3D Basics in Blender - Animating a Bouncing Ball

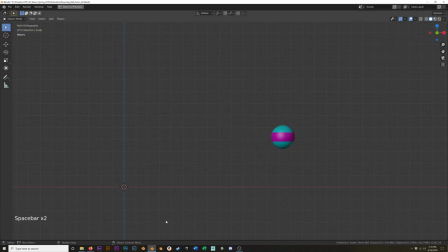[37:10]
Back to frame 1. I think it's probably anticipating a little too soon.
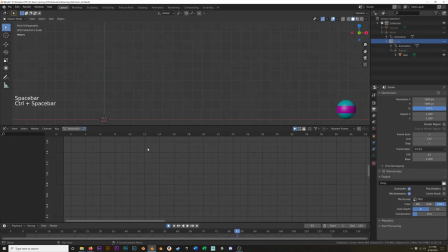[37:21]
But I know it's happening really fast and can be difficult to see. Again, it's something that you kind of feel more than you necessarily directly observe. So I'll move that back over 1.
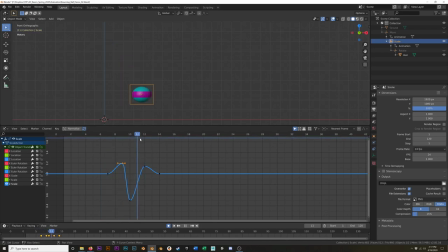You can also try moving both of these.
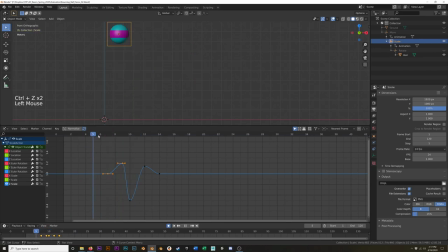[37:47]
No. I think we'll keep it like that. Okay, so once we have that, we can jump over to the next one, do a similar thing. That's just probably not as extreme because it's not falling from as high a height.
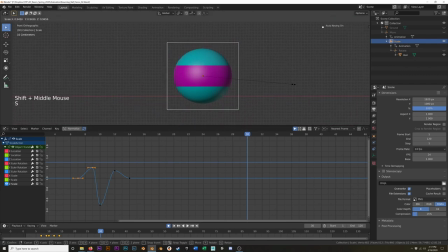[38:01]
So we'll zoom in here. We'll scale it down until the bottom of the ball is just touching the ground. Okay. Then we'll go back 2 frames. And we're going to Alt-S to clear the scale. And it'll scale up just a little bit.
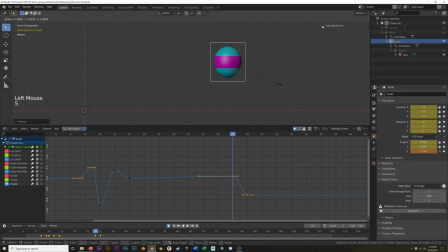[38:21]
Or go back here so I can see what my values are. And I can compare. I can see, okay, what was this stretching? This was stretching into 1.14, 1.19, so maybe like 1.12.
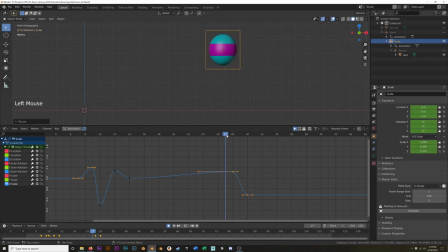[38:37]
Just a little bit. And I'll go 2 frames before that, Alt-S, and clear the scale. Okay, so we got a flat line, so we're staying at the normal scale, and then it stretches a little bit before it hits the ground, a little anticipation.
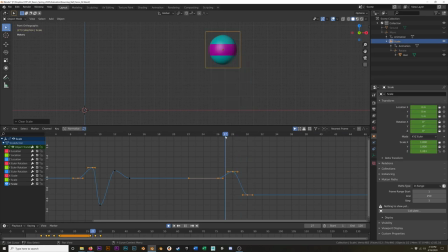[38:56]
Then it hits, and okay, those both happen too soon, so I'm going to select them both, G1 to move them 1 frame over, scrub through, there we go,
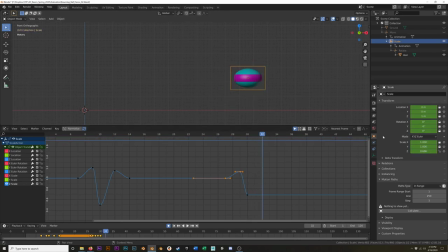[39:13]
2 frames past, and we're going to scale it up, 1 point, and we'll just do an even 1.1, something like that, maybe a little less, okay.
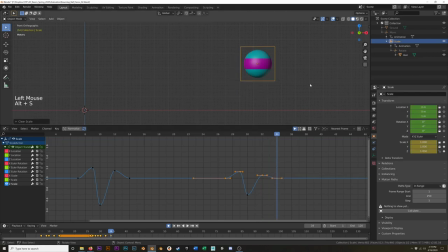[39:30]
And then another couple of frames, Alt-S, clear the scale. All right, so I'm going to pause it. I'm going to go through and do this for the rest of them. And then we'll come back and see the result. Okay, so I did the last couple of bounces.
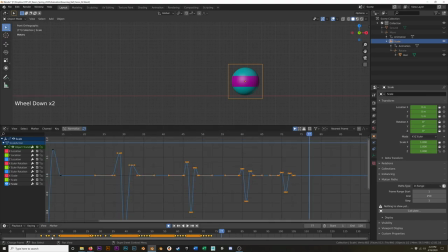[39:46]
The only real thing of note is that you can see down here on the timeline, the gaps between the keyframes got narrower. It's because, again, the bounces are shorter. There's less energy. The
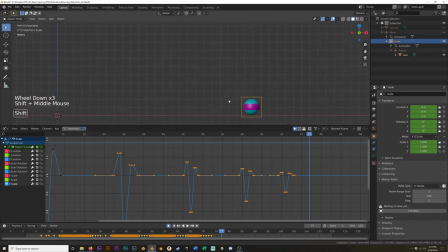[40:00]
space between them doesn't need to be as long. So let's look at the result. I'm going to turn off my manipulator here, hit the space bar. Okay, that's feeling like it's got pretty good life to it. Again, you could exaggerate this even more if you wanted to go super cartoony with it.
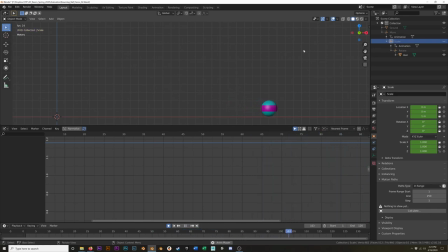[40:19]
You could kind of dial it back. It all depends on what style you're going for, what the material is, all that. So, we're pretty good with the scale. Let's jump to rotation.
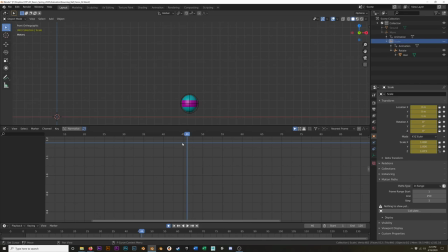[40:33]
So I'll turn on my rotate handle. And this is a pretty easy one. We're more or less going to mirror the graph that we did for X translation, X move. So I'm going to go to frame 1. And I'll select that, select my rotate empty,
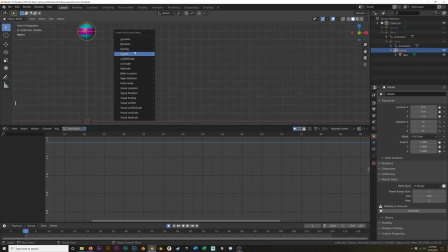[40:52]
and hit I and set a rotation keyframe. And then we're going to go to our end frame, which if we can't remember what that is, we can just switch this to the dope sheet here real quick.
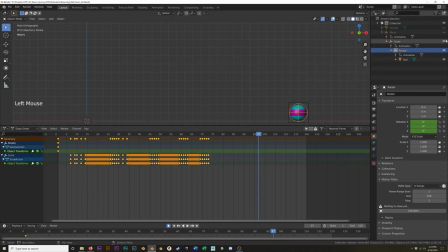[41:11]
Dope sheet, and right now if I unhide everything, you can see all the keyframes popping up.